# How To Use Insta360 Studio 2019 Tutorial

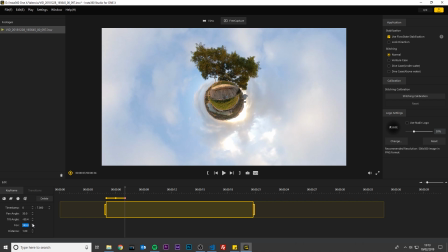Now 2 seconds later, I want to change the video from a tiny planet view to a normal video view. So move the grey line towards the 9th second, add a keyframe, change the timestamp to exactly 9 seconds, click the fisheye button and it will give you a good starting point.
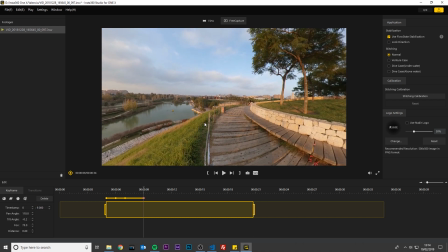I'll drag the video to make some adjustments. Let's just do a quick recap of what we have done so far.
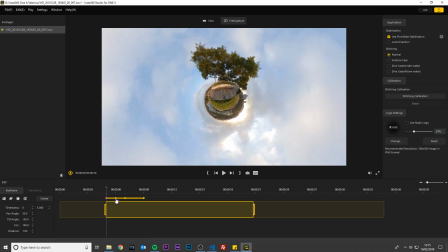I started the video as a little planet. A second later, it zooms in a little bit. A second after, it zooms out a little bit. 2 seconds later, it turns into a normal video.
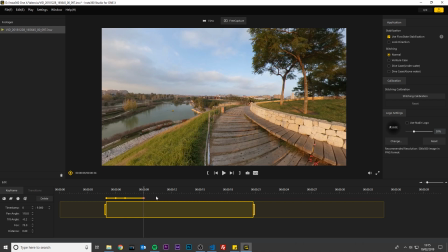To play back what you have so far, click the Go to Trim Start button and click Play.
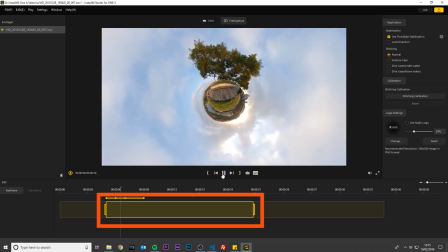The video will only play between the in and out points.
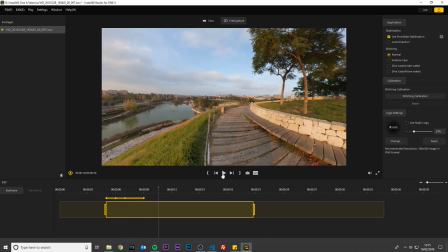This is why I trimmed the video early in the editing process, so I can just play back the video I am going to export. Now I'm going to pan this 360 scene towards the left for the next 6 seconds so the viewers can take in the view.
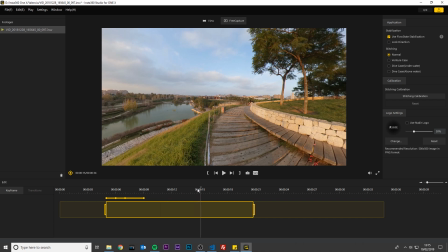So move the grey line 6 seconds forward to the 15th second. Add a keyframe, change the timestamp to exactly 15 seconds.
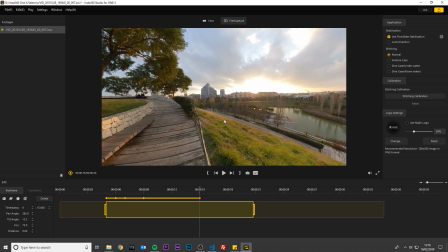I'm going to drag the video left up until here. After the video pan, I will turn the video back into a tiny planet again. So move the grey line towards the 16th second, add a keyframe, change the timestamp to exactly 16 seconds,
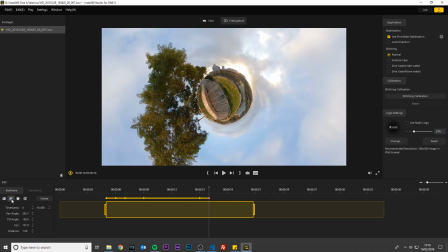click the tiny planet button, drag the tiny planet into place.
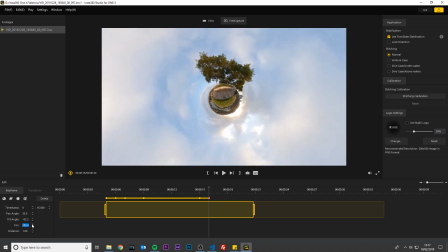I will zoom it out to make it feel like the planet is really heavy. Now I will create a zoom in for the tiny planet so the viewers can see it properly. I will add a keyframe 2 seconds later at the 18th second. Change the timestamp to exactly 18 seconds.
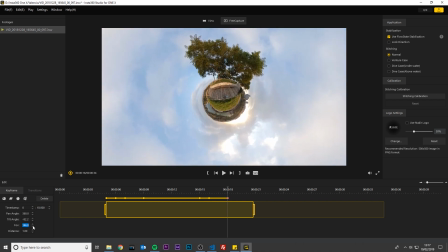And I will zoom in the tiny planet by decreasing the field of view. The last 2 seconds will stay the same to end the video. This will give the viewers a quick glance at the tiny planet before the video ends. Add a keyframe towards the end of the video.
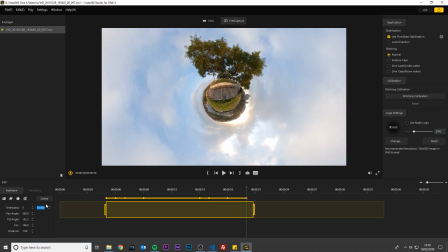Change the timestamp to exactly 20 seconds. Drag the end point of the video inwards towards the keyframe. This will make sure the video ends exactly at the 20th second. Let's see what we have so far. Click the Go to Trim Start button and click Play. The next step is to add transitions.
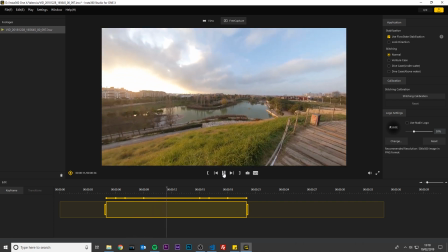Transitions are the lines in between the keyframes. The software knows what you want the video to look like at these different times.
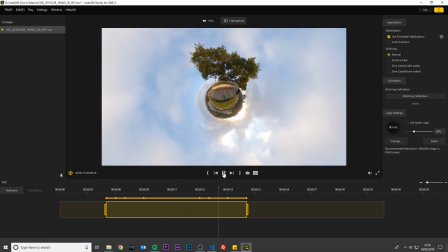But now you need to tell the software how you would like to move from one keyframe to another. I will add a fade in fade out transition on the line after the keyframe at 15 seconds. And on the next line, I will add a slip in slip out transition. And this is the final result.
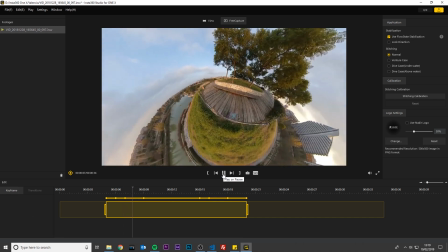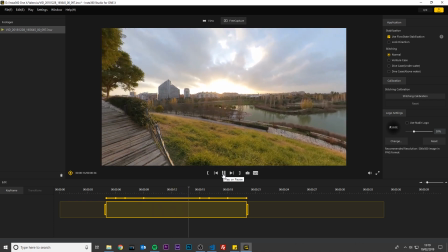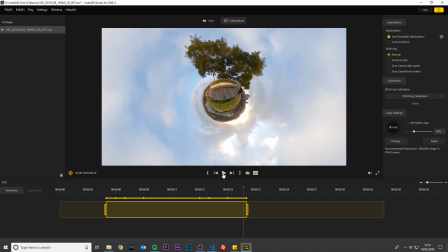Now you are ready to export your video. Click the export button. Save the changes.
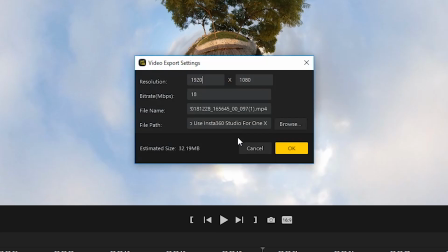The resolution 1920 by 1080 is fine for YouTube. Leave the bitrate as 18 megabits per second. Choose a file name and a folder where you want to save it and click OK to begin exporting. Once you have finished exporting your video, you can now share your video on social media or you can continue editing your video in your favorite video editor.
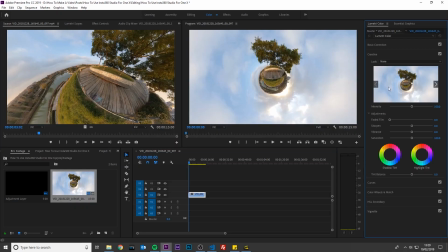Then you can color grade the video by adding the 1X LUT.
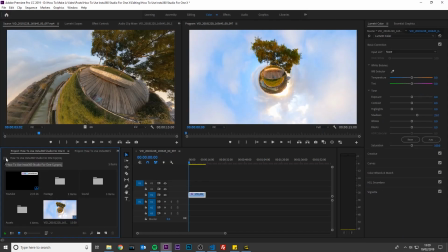Add music.
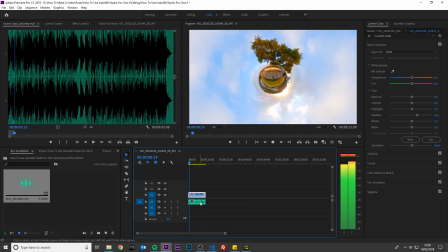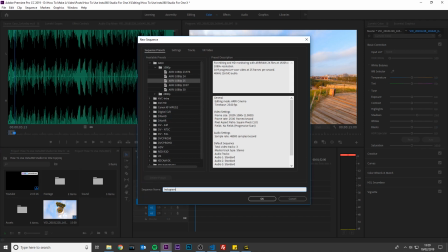Or even crop the video into a 4:5 aspect ratio for Instagram. Just create a new sequence, 864 by 1080.
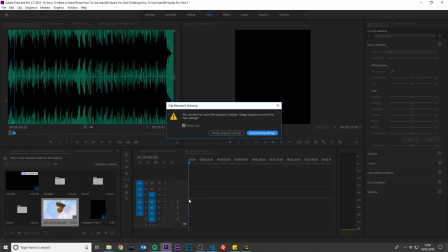And import your video into this sequence. And then export your video.
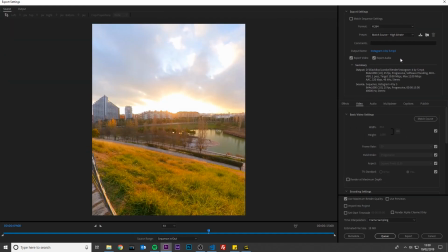Make sure to leave export video and export audio checked. Scroll down and select VBR 2 pass. Change the minimum bitrate to 16 megabits per second. And click export.